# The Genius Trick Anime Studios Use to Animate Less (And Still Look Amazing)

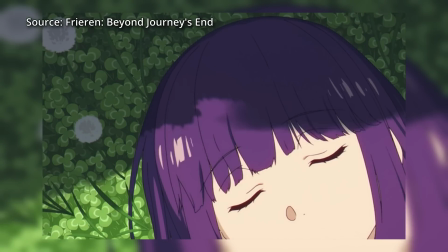Have you ever watched an anime and thought to yourself, wow, this scene is insane?
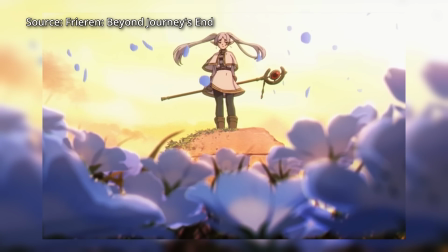But what if I told you a lot of it isn't actually animated?
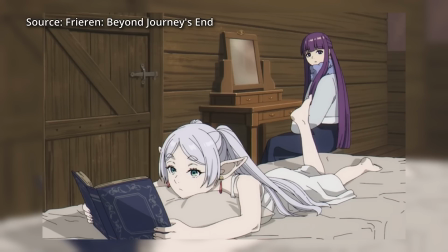Anime studios have a secret trick that lets them create cinematic shots without actually animating much at all.
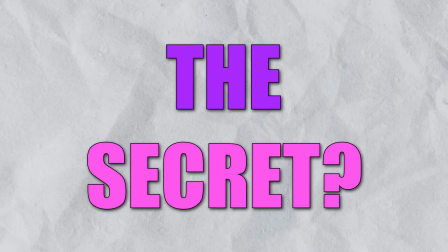And once you see it, you won't be able to unsee it. The secret? It's all about utilizing static images, camera movement,
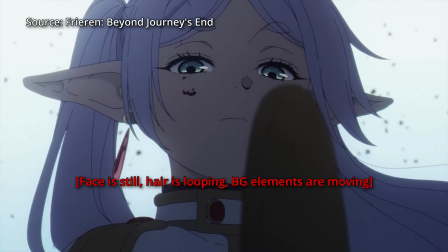and overlays in effective ways in order to save on animation efforts.
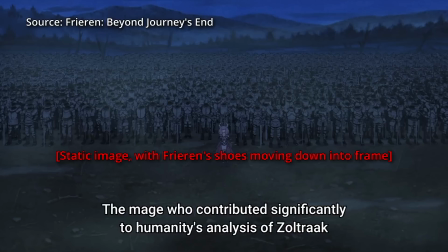Instead of animating every frame, animators use clever tricks like panning, parallax, scrolling, and looping effects.
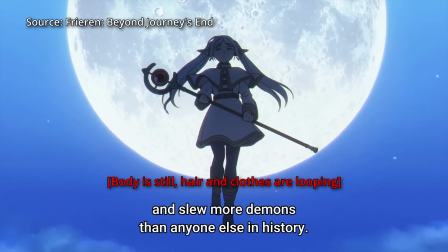This isn't a bad thing, it's efficient. Anime budgets and schedules are tight, so using these shortcuts allows studios to spend more time on the shots that matter.
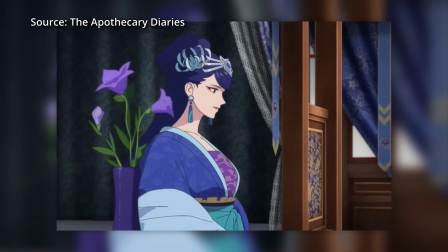You'll see this a lot in dialogue-heavy anime, where the characters are barely moving, and instead, the camera shifts slightly,
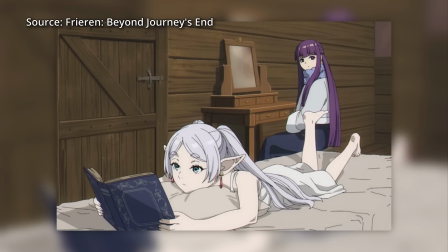or the background has minor motion, or the characters have these looping frames where they're just going from one frame to the next.
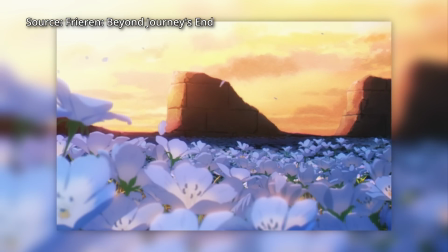Other times you'll see things in cinematic shots where a character is frozen in place, but effects like wind,
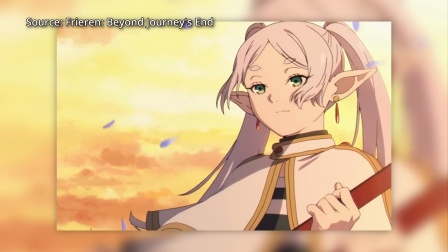rain, or lighting changes, or hair flowing, or skirts flowing give the illusion of movement. Now, does this mean that all anime are just slideshows? Absolutely not.
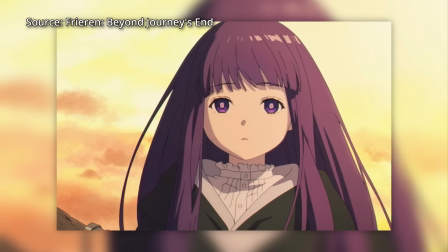You can't rely on static images all the time.
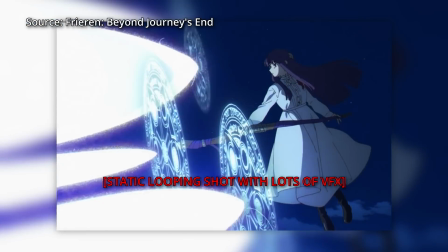Good anime balances this technique with fluid animation where it counts, like fight scenes.
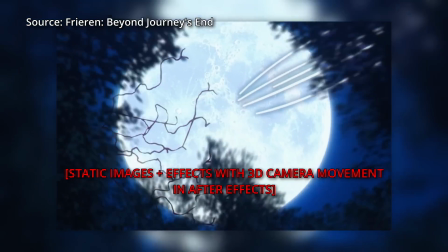But when this trick is overused, fans will definitely notice.
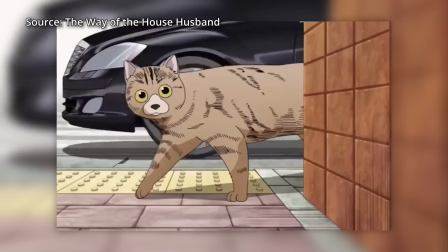There are definitely a lot of examples of anime in this day and age that
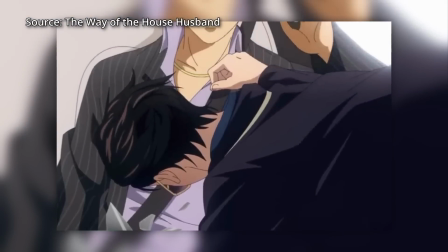get roasted online because they quote-unquote have barely any real animation,
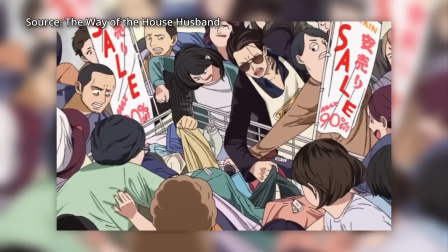or they just look like PNGs floating around on the screen. That's not to say that this is the fault of the animation or the budget.
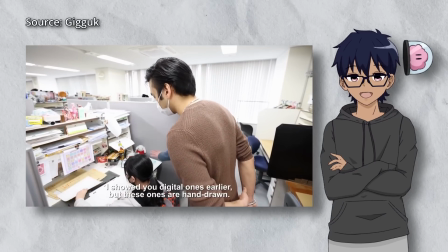This could be because of time constraints. For instance, if in a studio you're trying to meet a certain deadline,
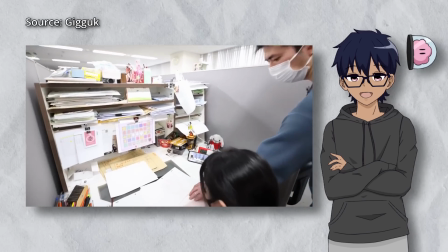sometimes there may be moments where the animation director may not have checked certain shots,
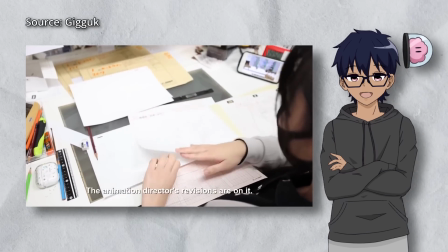or perhaps the animator tried to get away with a certain shortcut and it just didn't look good in post.
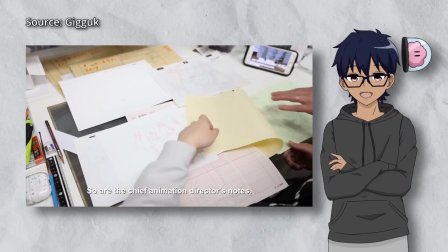But it is definitely noticeable if an anime quality goes from fully animated
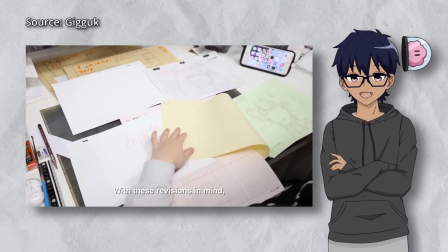Sakuga-like shots all the way down to these still images that barely move.
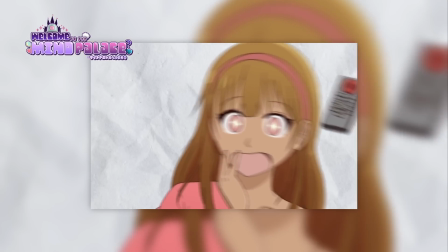However, this channel isn't specifically about critiquing the anime production pipeline.
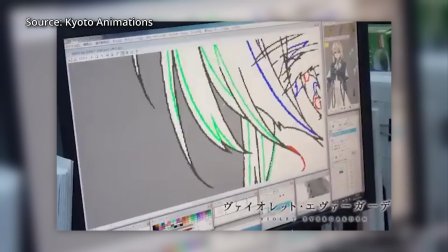It's about utilizing these tips and tricks from anime in order for
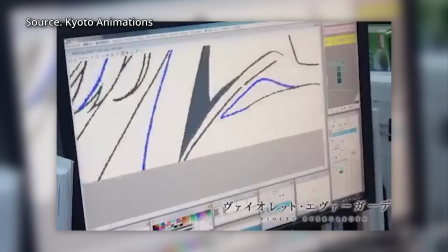beginners and independent animators to work on their own animations more effectively.
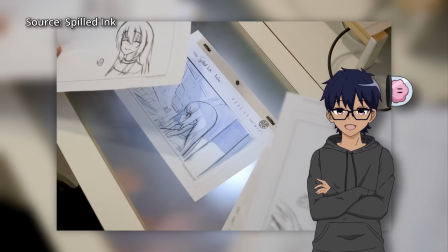Even if you're not working in an anime studio, you can use this trick in your own animations and edits.
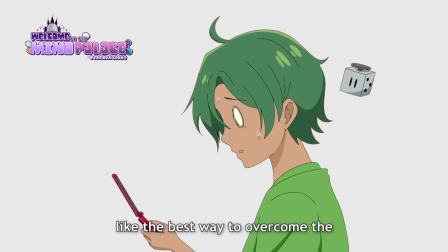Let's use this example from my personal anime series, Welcome to the Mind Palace.
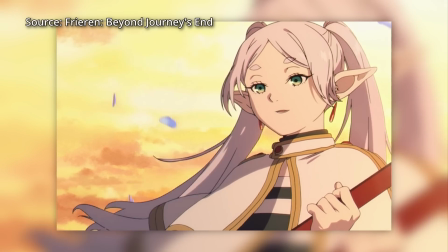For shots like this, one of the ways that you can show the illusion of movement is having a looping animation.
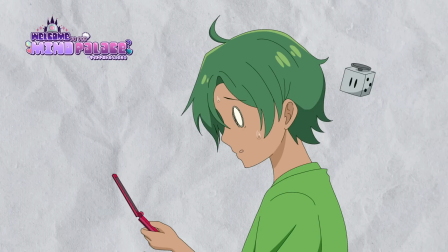So for example, this character that's holding a phone is pretty much going to be a static image and it's not going to look that good,
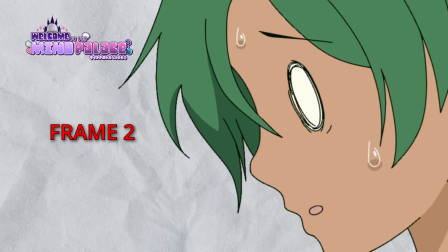but you can actually cheat this by looping 2 or 3 frames to make it look like it has this sort of boiling effect.
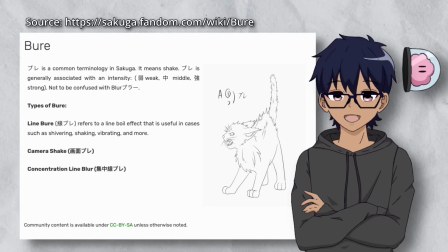I believe this term is called bure or blur, where you have a certain number of frames that just loops to make something look like it's shaking. Another example here is my character Dreamer.
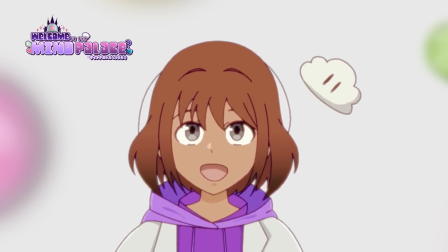On its own, if the character just looks like they're standing still, it's not going to look that dynamic.
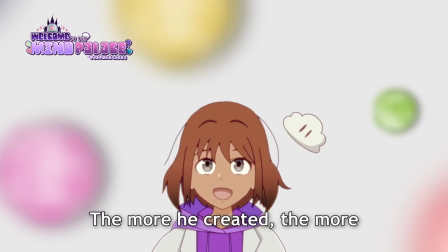But you can actually make this look more cinematic by looping the hair animation, so you don't have to actually draw all the frames.
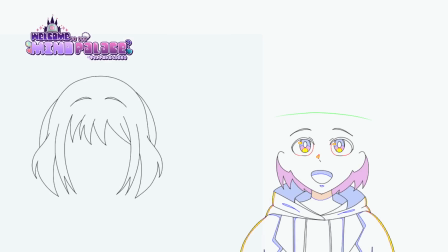You can draw the character as a static image, and then just draw the hair on a separate layer and just loop that by itself. That way you can save on animation costs. Additionally, if you're using something like After Effects or DaVinci Resolve, you can add camera shake,
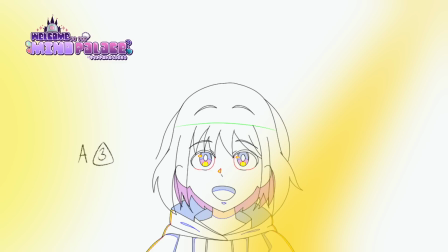parallax scrolling, and lighting effects to make static shots look animated.
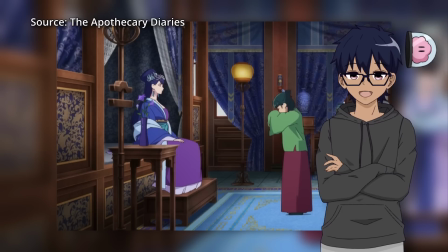Let's look at another example from an industry anime. You can see that for these shots, the characters are not moving and the scene is being carried by the dialogue.